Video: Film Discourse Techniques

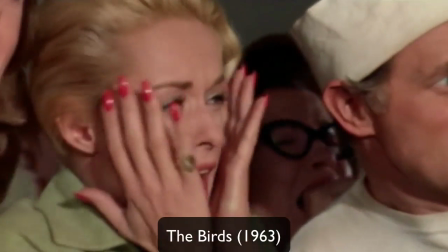(12:24)
The object or character often gets swallowed up by their setting, and they become part of a wider picture.
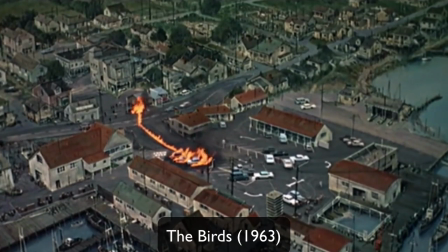(12:30)
When talking about high-angle shots, it's impossible not to mention Alfred Hitchcock, who used this type of shot excessively throughout his films.
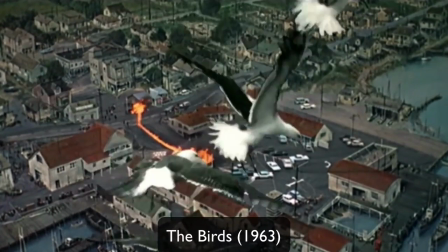(12:39)
High-angle shots in Hitchcock's films often occur when the main character comes to a realization of some terrible truth.
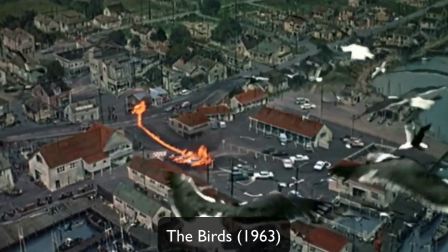(12:46)
They are also used to signify that a person is depressed or in a crisis. Often these two are combined for a terrifying effect.
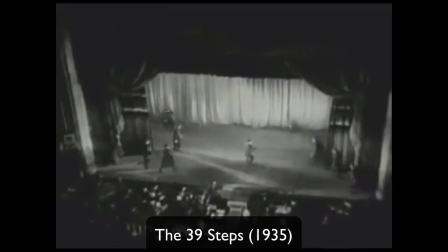(12:54)
In general, Hitchcock uses these shots in four different narrative ways. As I've already mentioned, he uses these to show depression or shock.
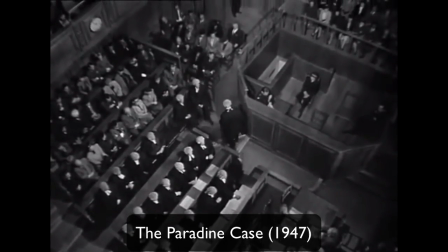(13:04)
He also uses them to show danger. From a great height or high angle, the camera shows the dangerous situation a character might be in.
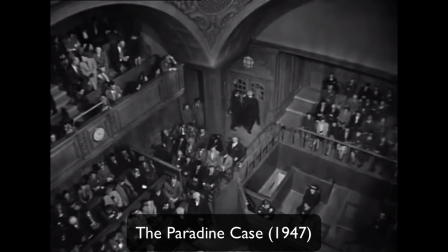(13:12)
He uses them to show the viewpoint of a character high above the rest of the scene. And finally, broadly, he uses them to give an overview of the scene.
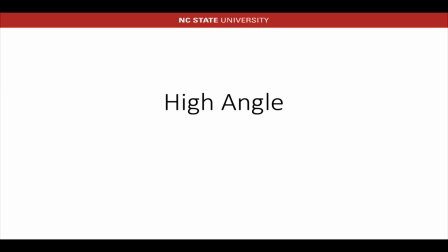(13:23)
Finally, the last camera angle shot we will discuss is the low angle shot. A low angle shot is one in which the subject is photographed from below. These types of shots can be used for multiple scenarios.
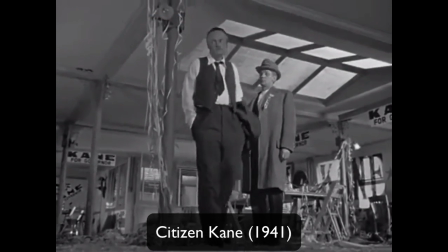(13:36)
For one, these increase the perspective height of the subjects, which can be useful for short actors.
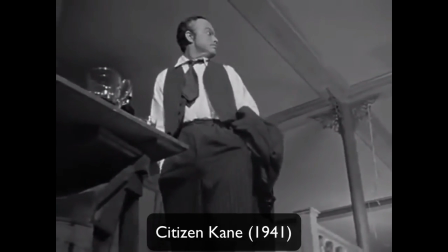(13:42)
They can also give a sense of speed and motion. Furthermore, low angle shots can help give a sense of confusion to a viewer,
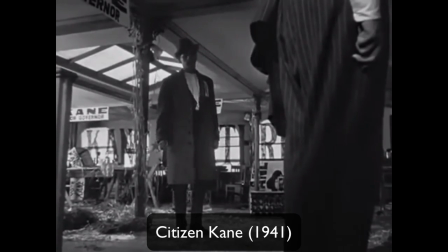(13:50)
of powerlessness within the action of a scene, especially from the point of view of the low angle.
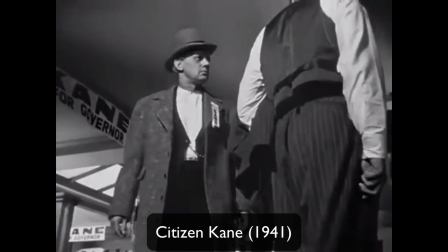(13:56)
Yet perhaps the most famous use of low-angle shots is from director Quentin Tarantino,
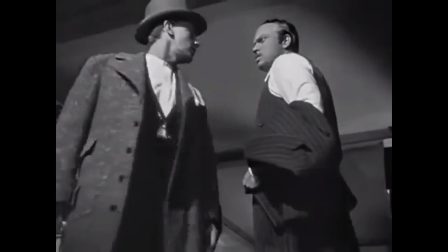(14:01)
who has perfected a unique twist on the low-angle shot over the course of his career, the trunk shot.
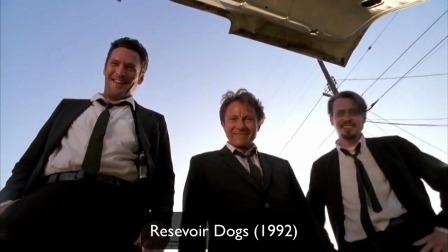(14:08)
A Tarantino trunk shot involves placing a camera inside some sort of trunk.
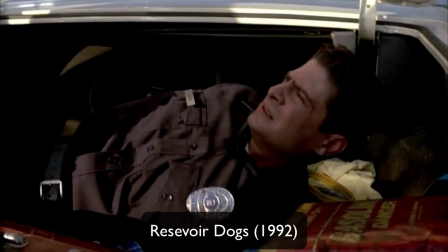(14:13)
This could literally be a car trunk, or it could be something similar to a trunk, like a box or a chest.
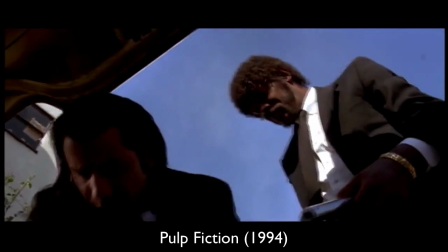(14:19)
By placing the camera inside an object that the subjects will interact with, Tarantino creates a unique low-angle shot,
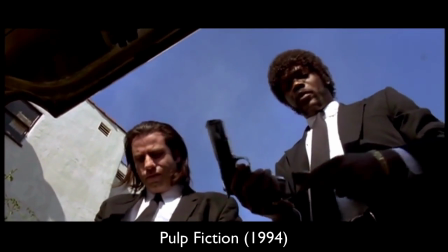(14:26)
looking up at the subjects as they open the trunk.
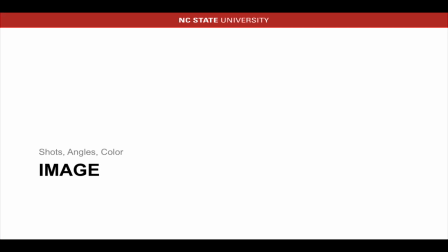(14:31)
That wraps up our discussion on an image specifically related to the location of the camera. Now that we are done talking about shots and angles, let's move into the last technique in our image theme, color. Let's begin where it all started, with black and white. Originally, due to film technology, all films were in black and white.
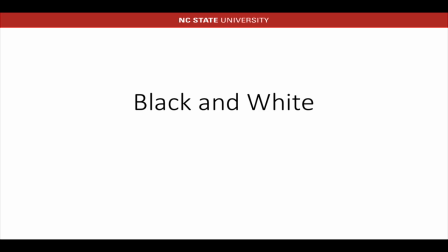(14:51)
Yet over the years, we have fully embraced our colorful world. So why do we still see uses of black and white palettes in modern film?
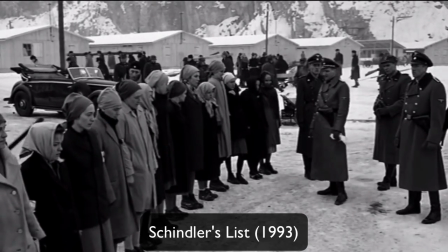(15:00)
Well, for a number of reasons. For one, black and white can be a relatively simple way to evoke memories of the past.
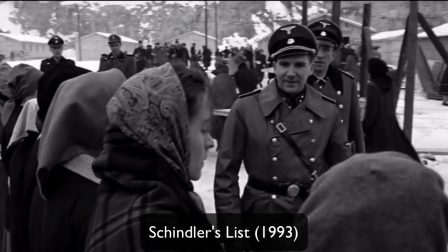(15:07)
Take Schindler's List, for example, which was shot almost entirely in black and white to harken back to its setting during World War II.
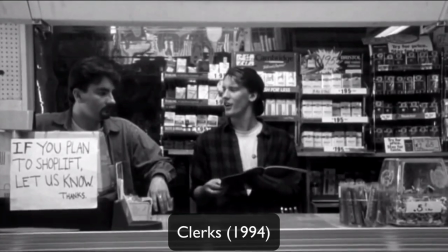(15:16)
Alternatively, up until the advent of readily available digital filming technologies,
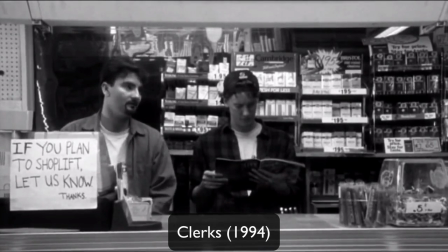(15:22)
films like Clerks were shot in black and white largely in part because of budget considerations.
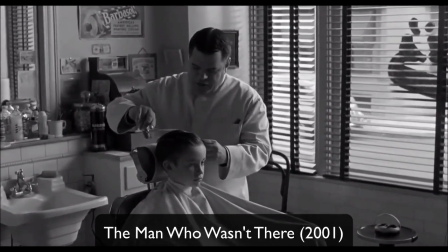(15:30)
Nowadays, in modern film, black and white is mainly used as an artistic choice.
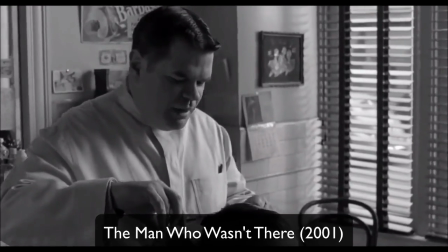(15:34)
From a narrative standpoint, it's often used to force audiences to focus more on the story content rather than the distractions of a colorful world.
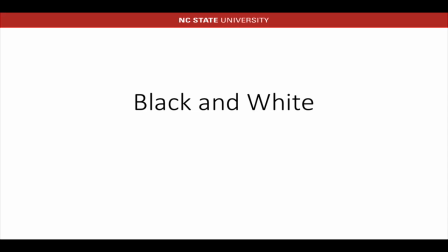(15:46)
Moving on from black and white, we of course have color. But since nearly every modern film is in color, it's important that we make the distinction between using color for color's sake and using color specifically as an artistic and directorial standpoint.
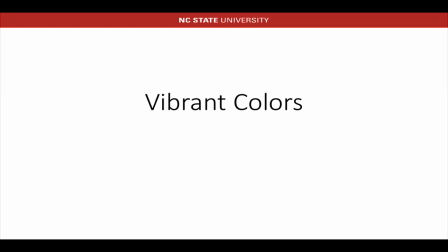(16:01)
For the purposes of our discussions, I will simply refer to this latter category as vibrant color.
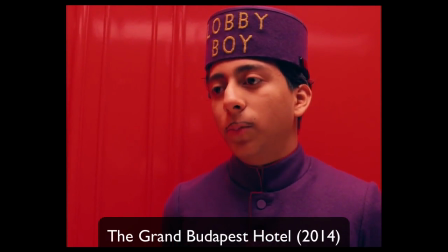(16:06)
On further inspection, however, it isn't just the presence of colors that interest us from a narrative standpoint,
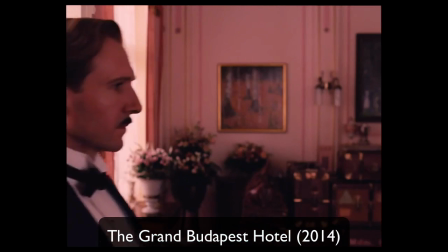(16:13)
but rather the color palette established and used throughout the film.
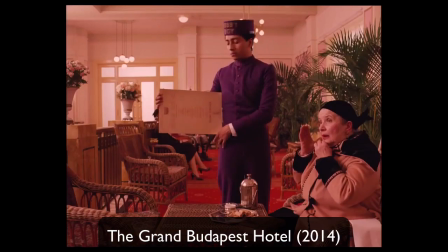(16:17)
A color palette is a limited number of specific colors used or emphasized throughout the film
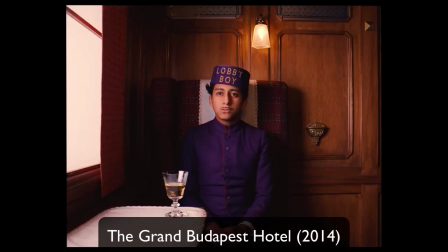(16:22)
in order to subtly communicate various aspects of character and story to the viewer.
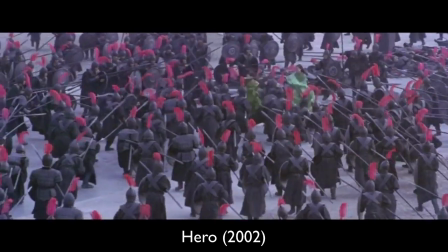(16:28)
Take, for instance, these scenes from the film Hero.
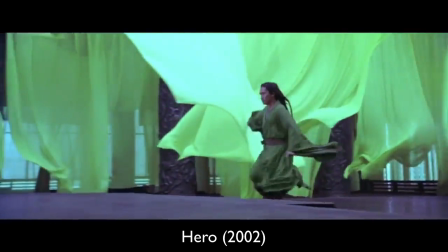(16:32)
This film makes elaborate and consistent use of dominant color palettes in beautifully artistic and narratively critical ways.
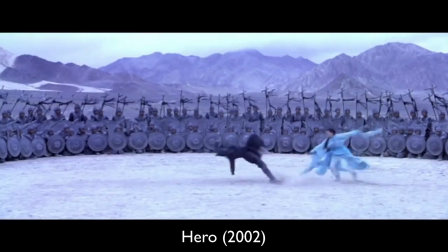(16:40)
Besides just the beauty of these scenes, the color palettes help audience keep track of different characters,
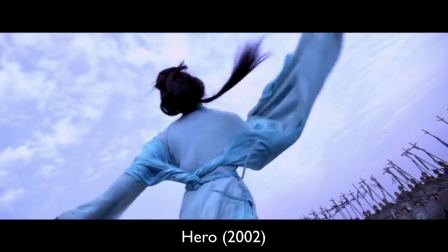(16:46)
as they are each in turn introduced with a new color palette accompanying them.
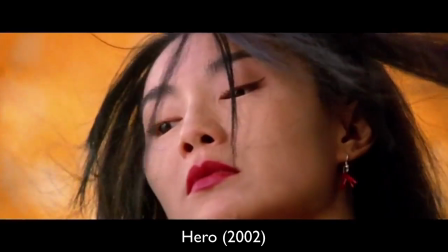(16:50)
As well, these colors serve to help distinguish important characters from the seas of enemies they may be cutting through.
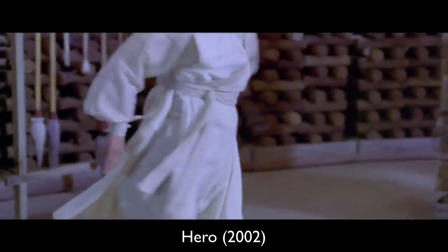(16:56)
And finally, the color palettes accompanying each character and scene help to underscore the central themes behind each of the encounters.
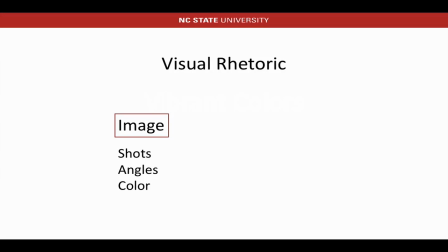(17:05)
And now we have finished the first and largest group of our visual rhetoric themes, image. Having discussed shots, angles, and color, let's move on to our last theme, movement.
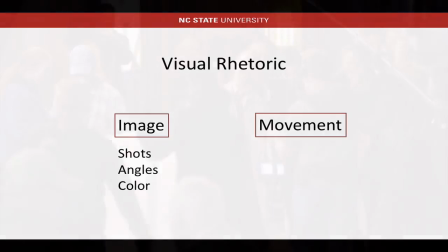(17:18)
Specifically in movement, we are concerned with the camera's actual movement across a scene,
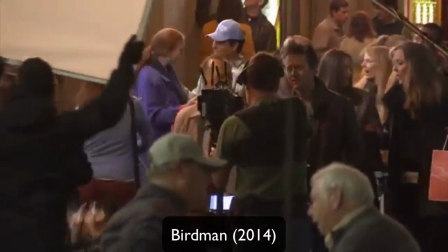(17:23)
whether it's being carried by a cameraman or on a dolly, or even just pivoted on a tripod.
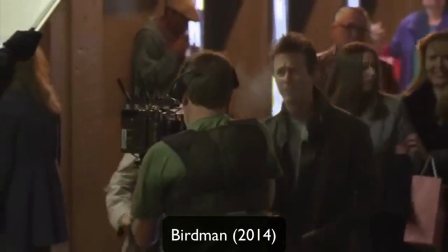(17:28)
Here we are interested in the types of shots that can be created this way, and their narrative implications.
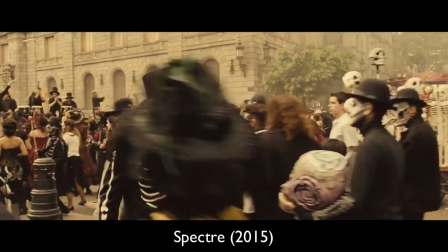(17:34)
Let's start with the tracking shot. The tracking shot, also known as the dolly shot, or a trucking shot, is a shot taken from a moving vehicle.
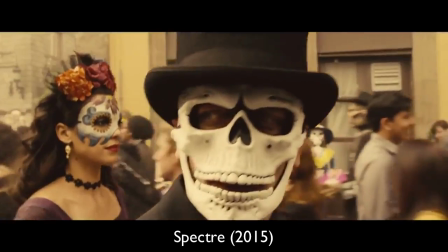(17:43)
Originally tracks were physically laid on the set to prevent a smoother motion of the camera, but today, thanks to the advent of Steadicam technology,
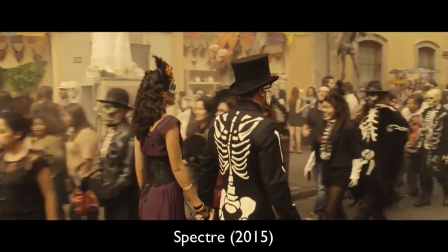(17:51)
even a smooth handheld traveling shot is considered a variation of the tracking shot.
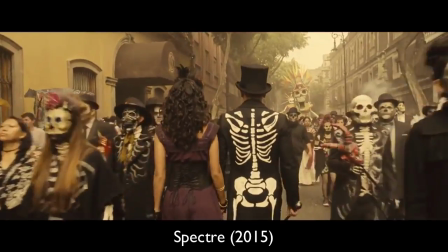(17:55)
Tracking shots are used in a variety of ways, and they are perhaps the most common movement technique.
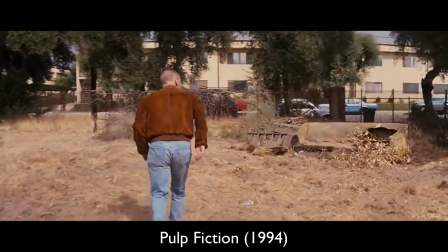(18:00)
A director may use a tracking shot to dolly in on a stationary subject for emphasis.
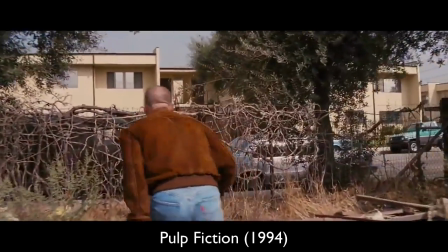(18:06)
Alternatively, frequently you will see a tracking shot in which the camera follows a subject within the frame, such as a moving actor or a vehicle.
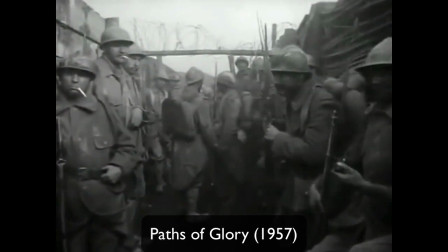(18:14)
This clip from Path of Glory shows a third use of a tracking shot, to simply move throughout an entire scene,
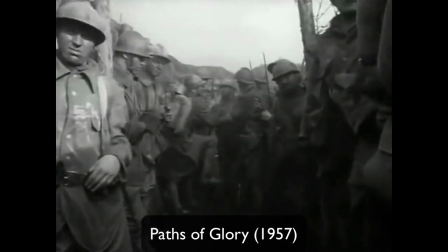(18:20)
here the trenches during World War I. By tracking through the scene, the audience gets to experience what it would be like to walk through these trenches,
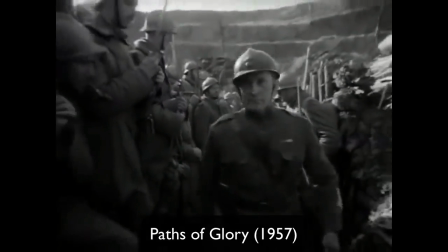(18:28)
seeing the faces of the men as the shot tracks through, and they can physically place themselves effectively in the scene because of this.
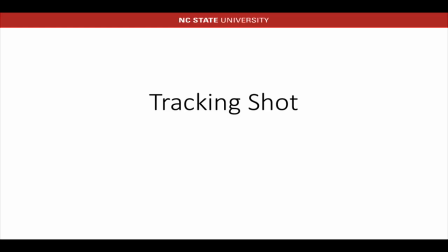(18:37)
The next technique and movement we will discuss is a variation of the tracking shot, the crane shot. A crane shot is a shot taken from a special device called a crane or a jib,
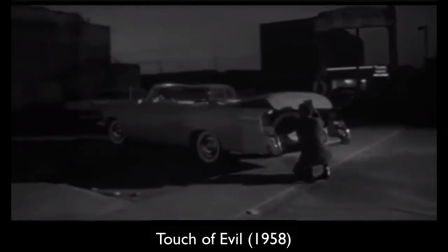(18:48)
which resembles a huge mechanical arm that can be moved around a set.
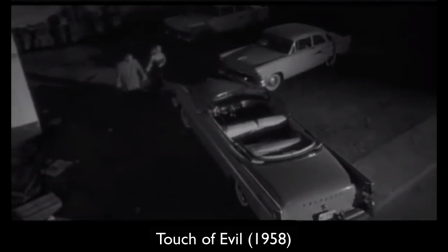(18:53)
The crane generally carries both the camera and the cameraman, and can move in virtually any direction.
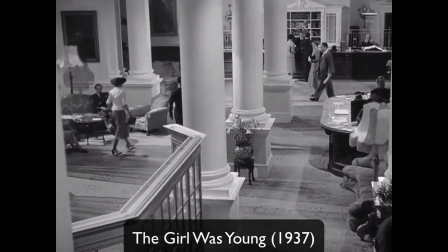(19:01)
In many ways, you can think of a crane shot as a vertical tracking shot, and they are often distinguished by their generous use of height provided by the crane.
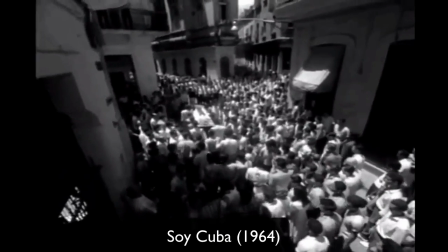(19:13)
Crane shots are used in many ways.
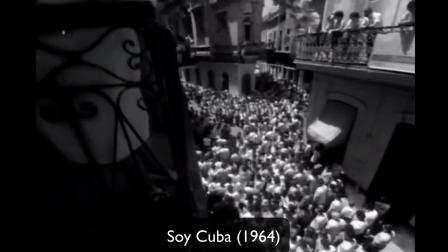(19:16)
Narratively, they are a super effective form of the establishing shot, and they are frequently used to survey an entire setting, giving the audience a core sense of place.
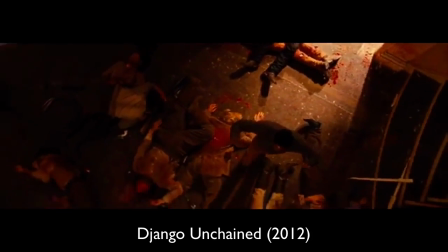(19:28)
They can also be used to focus on a specific character, following them on the ground, and then pulling out to a dynamic high angle shot,
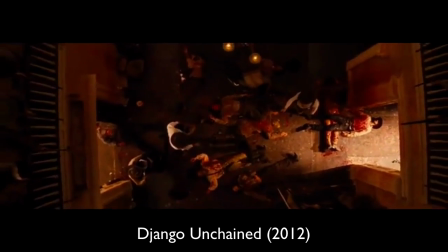(19:35)
to perhaps demonstrate their loneliness, emotional state, or to demonstrate the effects of their actions.
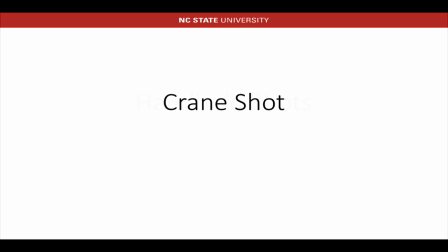(19:43)
After the crane shot, we have another form of the tracking shot, the handheld shot.
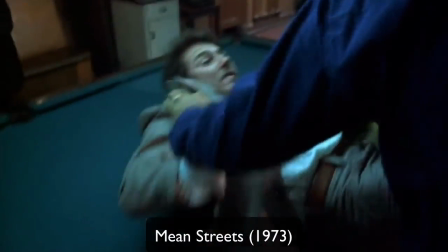(19:49)
The handheld shot, also sometimes referred to as the shaky shot, is pretty much exactly as it sounds.
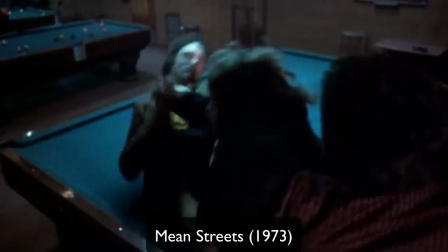(19:56)
It's a shot in which the camera operator holds the camera during motion to create a jerky immediate feel.
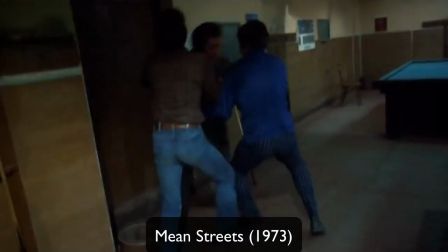(20:04)
It's important that we distinguish this from handheld shots achieved with the use of a steadicam, as we group those generally into the more broad tracking shot.
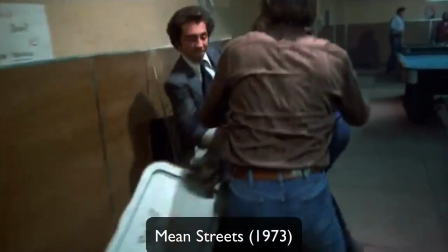(20:12)
Instead, for our purposes, a handheld shot specifically uses the shakiness of holding the camera to its advantage to achieve certain narrative effects.
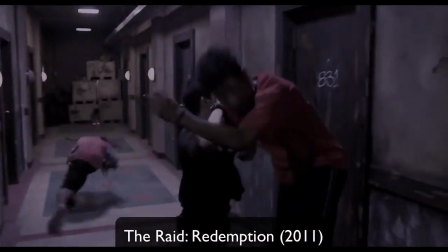(20:22)
Generally, we often see handheld shots, along with quick cuts, used for fight scenes, to heighten the action and keep the audiences on their toes.
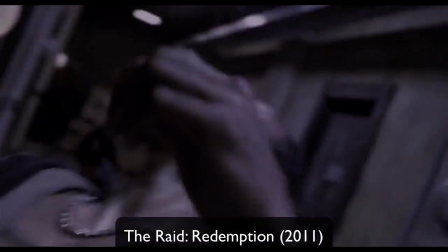(20:30)
By keeping the shakiness in the shot, these fight scenes feel more emotional and immediate, and carry more grit to them rather than if a steady shot had been used.